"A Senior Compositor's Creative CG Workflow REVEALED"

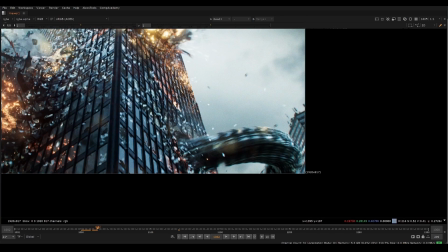(4:03)
that's what's going to make these things actually sit together so that is a big part of what you'll have to do with the contrast so again
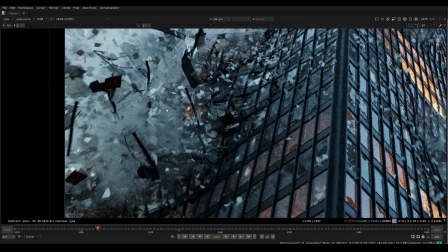(4:10)
you want to read the snake the whole shot so part of what i'm doing here is we're compositing explosion but i'm also taking the snake element and
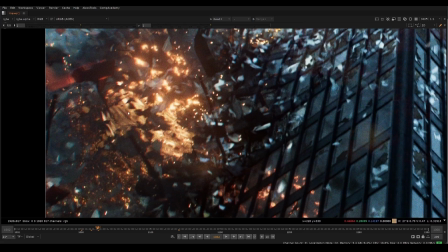(4:17)
pinging out the metal render passes in there so we can see the snake moving inside.
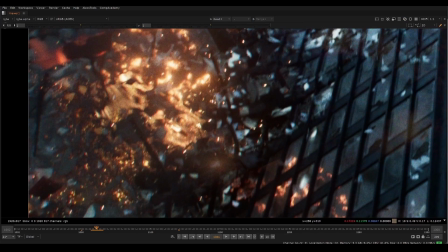(4:22)
So you see if you look close, we can see the details inside. And that's pretty tricky to do because look at our raw render.
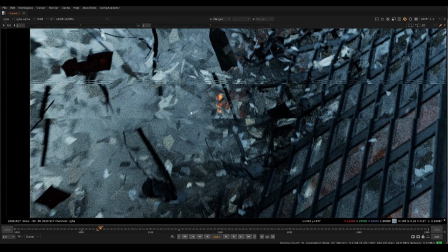(4:27)
We're just, if you're just putting that smoke over, you're not going to see anything. We can just step frame by frame. You see nothing happening here versus here.
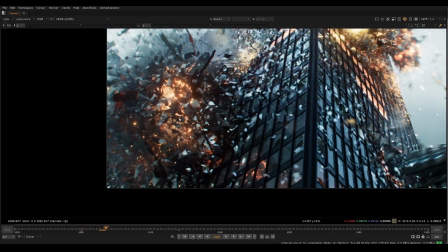(4:34)
We're still getting all those elements, plus we're trying to get that snake being seen all the way through.
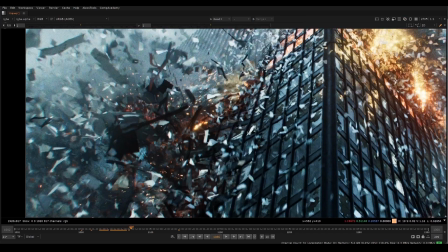(4:39)
It's really a difficult thing to do.
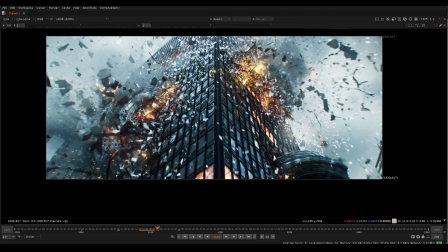(4:42)
So it's all of those things in combination that start to make the shot come together. um and then we're also doing you know details like uh
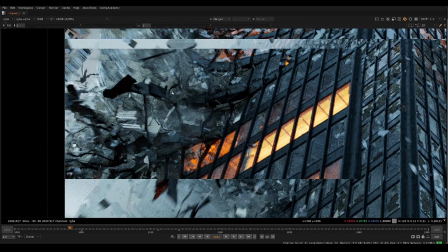(4:50)
if we look here um a lot of these pieces of glass for example if we see here there's almost no light source so we're actually pinging out
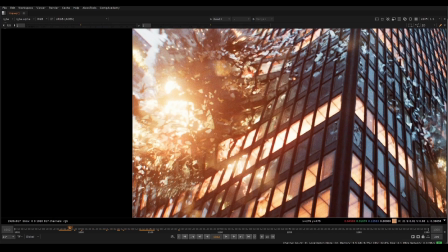(4:58)
these glasses using normal passes or relighting uh to bring out those shards that and make that contrast against the black so we're actually you
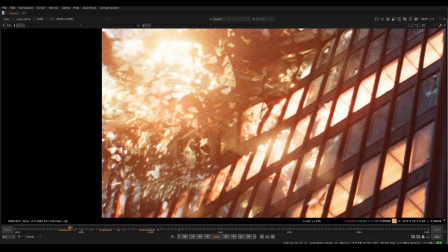(5:06)
know that's not a cg element we're just using the elements that are there in a new layering technique uh just a layer on top and make it feel more
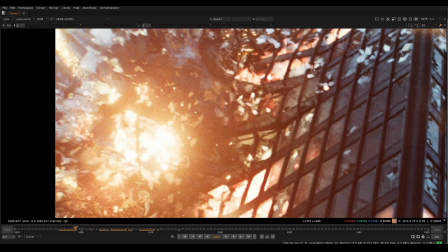(5:14)
complex than the render we've been given which is a big part of cg compositing is to use what's there and then try to make it look as good as you possibly can
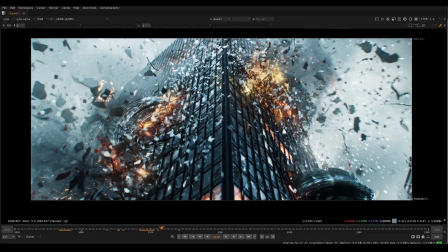(5:22)
so uh continuing we can see the same thing going on here all kinds of things going on with relighting uh with
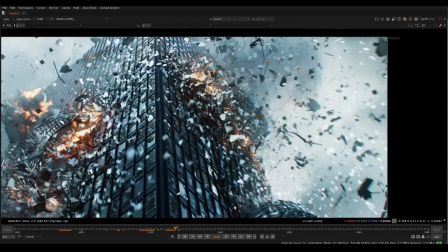(5:31)
different reflections in the windows same techniques being applied here uh and overall just if we look at the
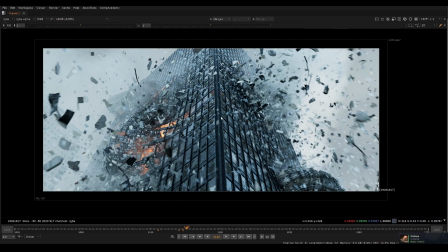(5:38)
original especially on the center frame so i'm going to keep passing through the frames because it's almost like two different shots like we have the explosion and then we have like the building collapsing at
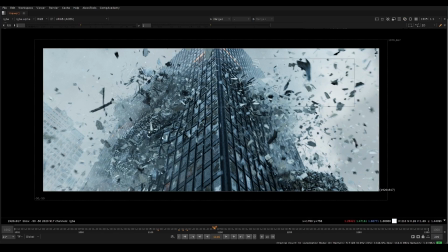(5:46)
the end so you can almost think of it like two shots this at the end you really don't read the silhouette of the snake so a big part
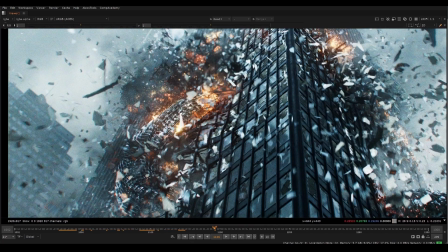(5:52)
of what you're going to need to do is get fires and use the elements to read the silhouettes we want to make sure we understand
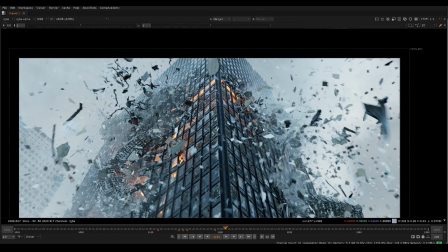(5:58)
the story that this thing is ripping through and in this you can't really see where everything is so especially up in these areas where we can use deep transforms
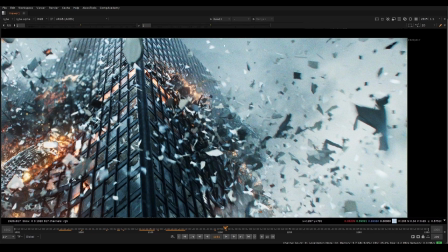(6:06)
we can bring those pieces of glass up to bright brighten them so they look like they're reflecting the sky uh we could also uh
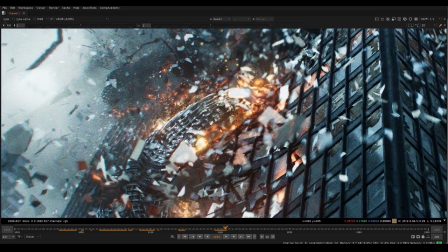(6:14)
i mean the really big part was just like this this part it's like you need to have fire and then you need to make sure that casts
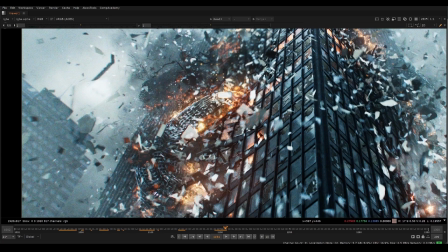(6:21)
light onto the snake and you also want to have some fires behind the snake as well so you can you know see the edge because if
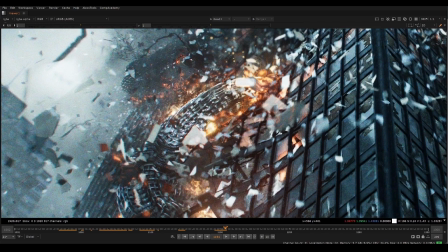(6:28)
we do orange and if we do orange here it's going to feel like that's blending into the edge whereas it shouldn't be because it's kind of sitting on
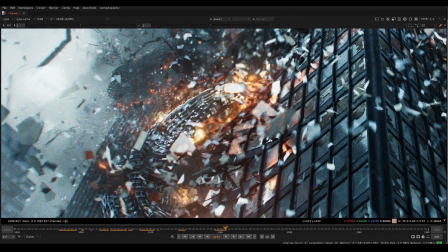(6:35)
top of the So what I did I chose to put the light behind the snake just so it feels like it's sitting on top And
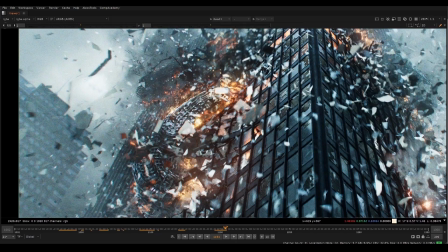(6:42)
that's a big part of making that feel like more 3d as well So here we can play some big fires
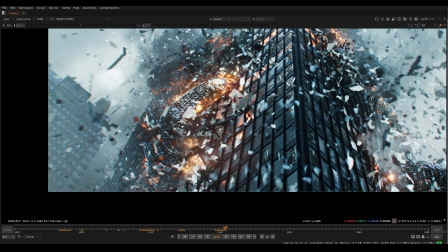(6:47)
We can do all kinds of things and this is really up to your interpretation as well You really don't have to copy this shot.
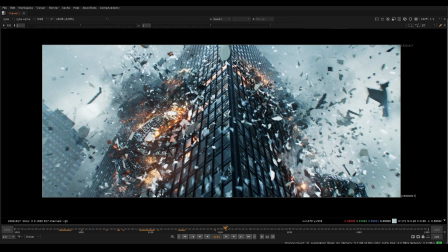(6:53)
This could be a nighttime shot Frankly like because it was lit without direct sunlight You could actually composite this like a very nighttime shot
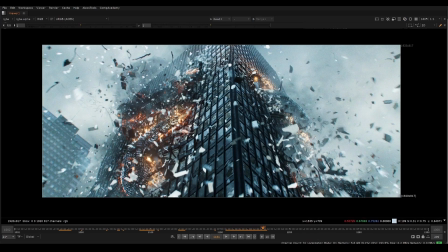(7:00)
as well I'll be a bit more challenging because of some of the uh deep you know edge stuff that with a smoke but you could do it uh it
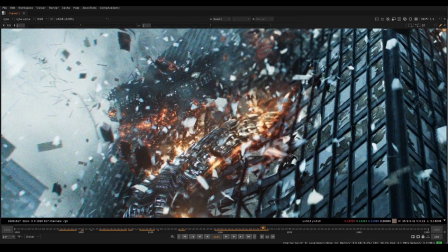(7:07)
would be more challenging but uh we'll just continue explaining here i did this really hot metal so the reason i chose to make the snake kind of
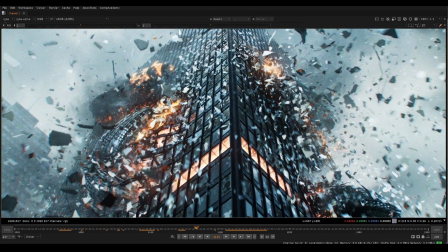(7:15)
having a red like burning face was was this whole reason of reading the shot um just because i thought that the shot read better with like
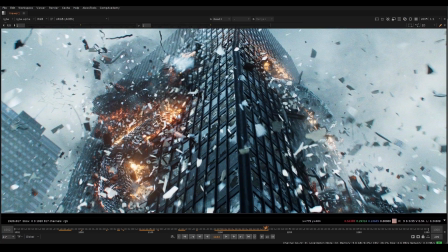(7:24)
melting metal uh versus just everything metallic so
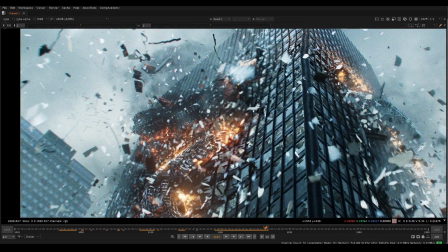(7:29)
because i chose this direction we can put like melted metal edges all the way
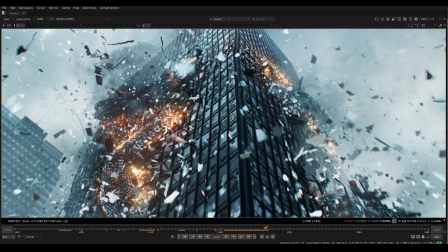(7:33)
along the pieces and and some of the pieces falling down will have hot metal edges and we
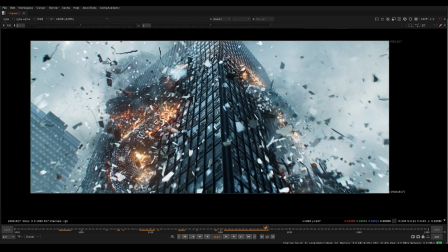(7:38)
can use some different techniques like p noise and things like that in combination
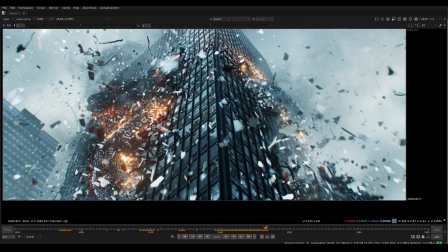(7:43)
with deep bubbles so i'll show that technique a little bit later where we can use deep mats in combination with p noise so
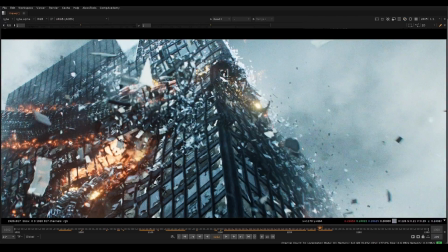(7:51)
this is kind of what we got going on here and then we're using the elements creatively to try to convey the story here so like as the building starts to
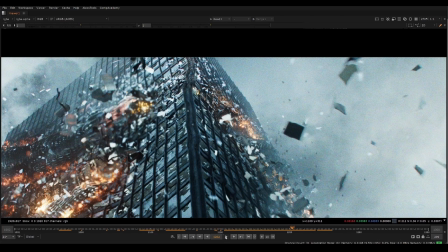(8:00)
like snap kind of stacked i think it's a three or four elements even just here just to get the snapping um just to make it feel just to read
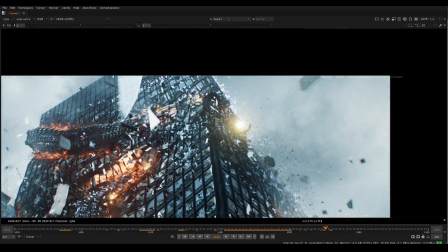(8:07)
that that moment as things start to break apart you know there's nothing really happening here you know even though it's something really cool the
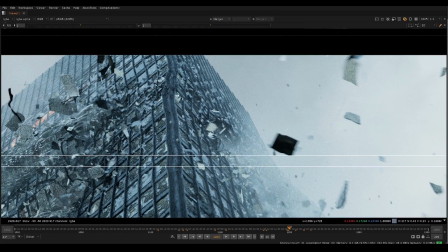(8:15)
simulation is fantastic but it would just be cool to have more things happening so that's kind of uh the direction um and again look at
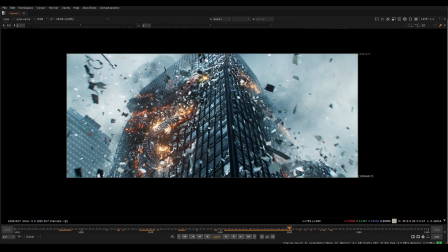(8:23)
the look at the window's brightness we're cranking up the contrast on the shot this is a super high contrast grade almost like uh transformer style where they really
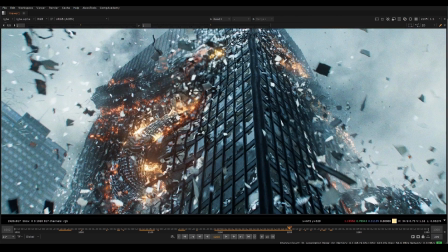(8:32)
punch the contrast and so that's a big part of this so again doing a and b uh you can see the
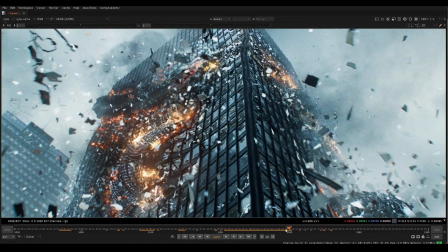(8:38)
flames here still trying to read the silhouette a lot of these elements you're going to need to keyframe over time you notice like here we don't see the fire on the edge but over time as the snake goes in a little bit more we start to see more of those flames so a lot of this is just you need to have lots of
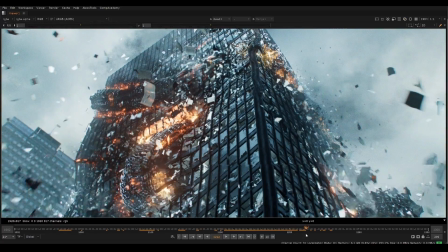(8:52)
patience and just sit there and figure out good timing on the elements um and also like exploding sparks so we have
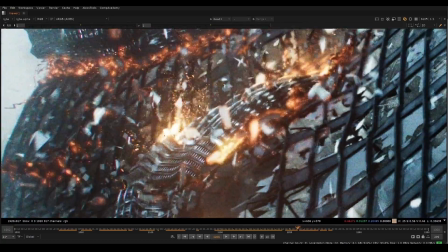(8:59)
like fire but then i have like big embers that are shooting off which gives it more motion so it kind of looks like uh yeah just things shooting off which is i
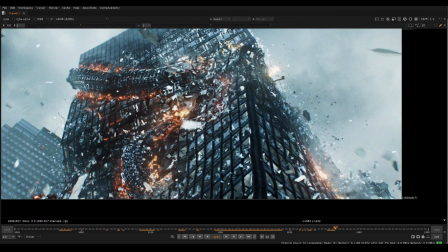(9:07)
think a pretty cool effect so we'll continue forward uh just to go towards the end of the shot here uh the
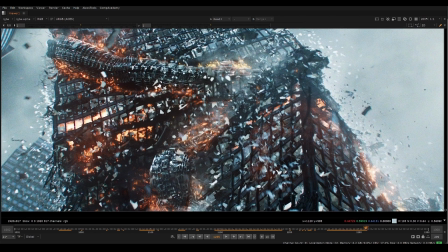(9:15)
end of the shot we have the smoke actually coming back out as it's starting to collapse here so what i actually did was i keyframed the deep data
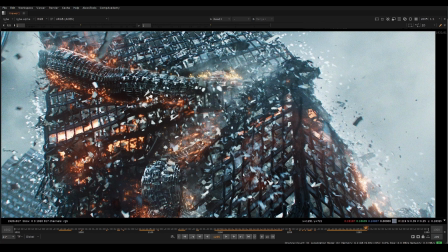(9:23)
of the smoke and transformed it slightly forwards just so we could keep reusing that simulation element over and over and that's a really good technique
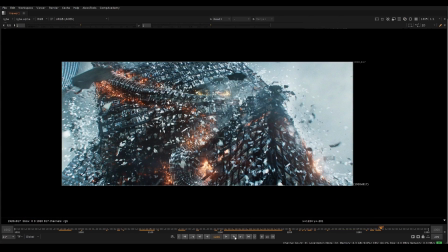(9:31)
like you know i think we talked about it earlier but i'm showing you where i use these techniques on this specific shot so if you
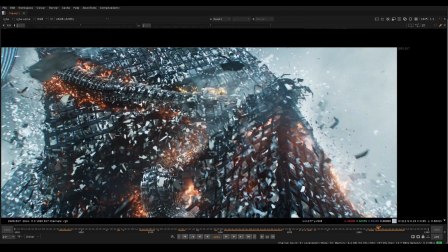(9:37)
feel like it's not dusty enough you can always pull the element or push it in etc and that's a good way to just drive the contrast so we're
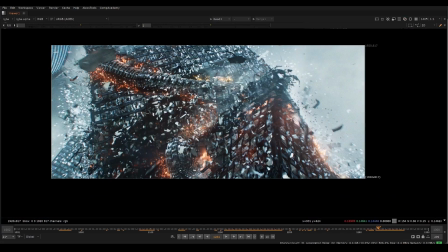(9:44)
very contrasty over here but we lose some contrast here so your eye is going to be going towards you know the whole building tipping this way and
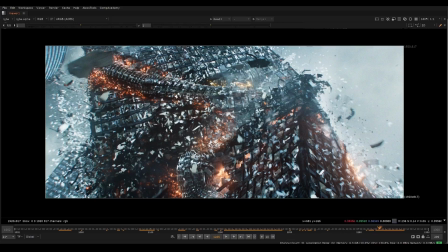(9:51)
actually that's actually what i want because some of the spark element looks really cool at the end so as it like breaks apart we have like
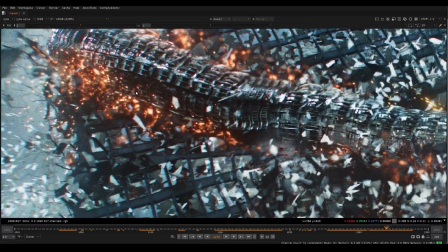(9:57)
these i added a showering spark element so i added some of these elements but some of them are already in the cg sparks that we get so
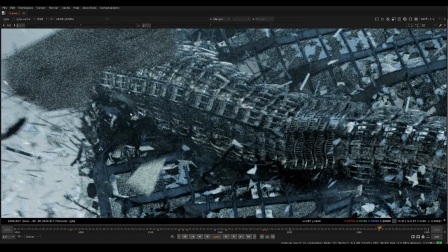(10:04)
it's a combination and then the bigger chunks are just part of the render so we just have these dark pieces but if we use p noise
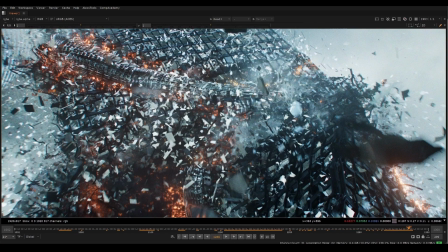(10:12)
on them we can actually make them look like that's melting and that gives us like the bigger chunks mixed in with the small so the size variation is interesting to look
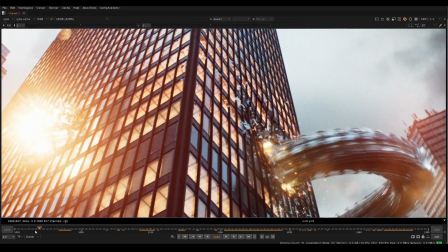(10:20)
at um and that's kind of how i was thinking about all of this so we'll just continue uh just to keep checking
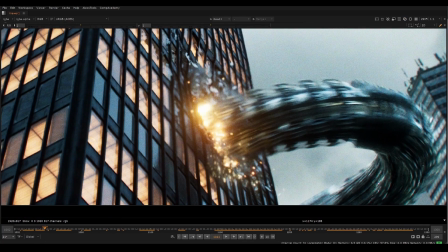(10:29)
out different portions of this you know as it's going in we're having an exploding edge because all this metal is being completely destroyed so again you're not just
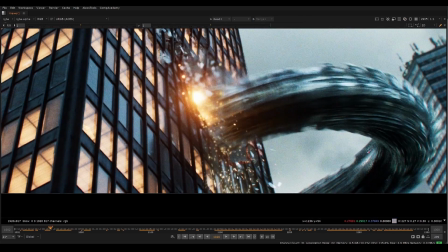(10:37)
adding the elements but we got to do the interactive lights the specular hits the showering sparks uh and then the the burnt and crumpled edges
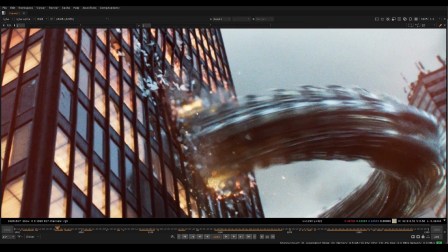(10:45)
so there's probably you know five or six elements we have heat distortion we have a little bit of smoke
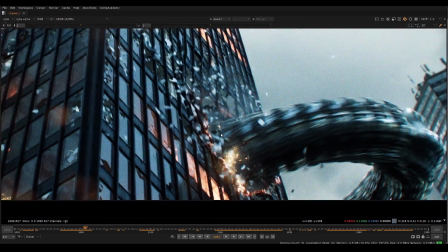(10:51)
that's coming out the smoke is behind the heat distortion so subtle but it's still uh it does make a difference uh to have those things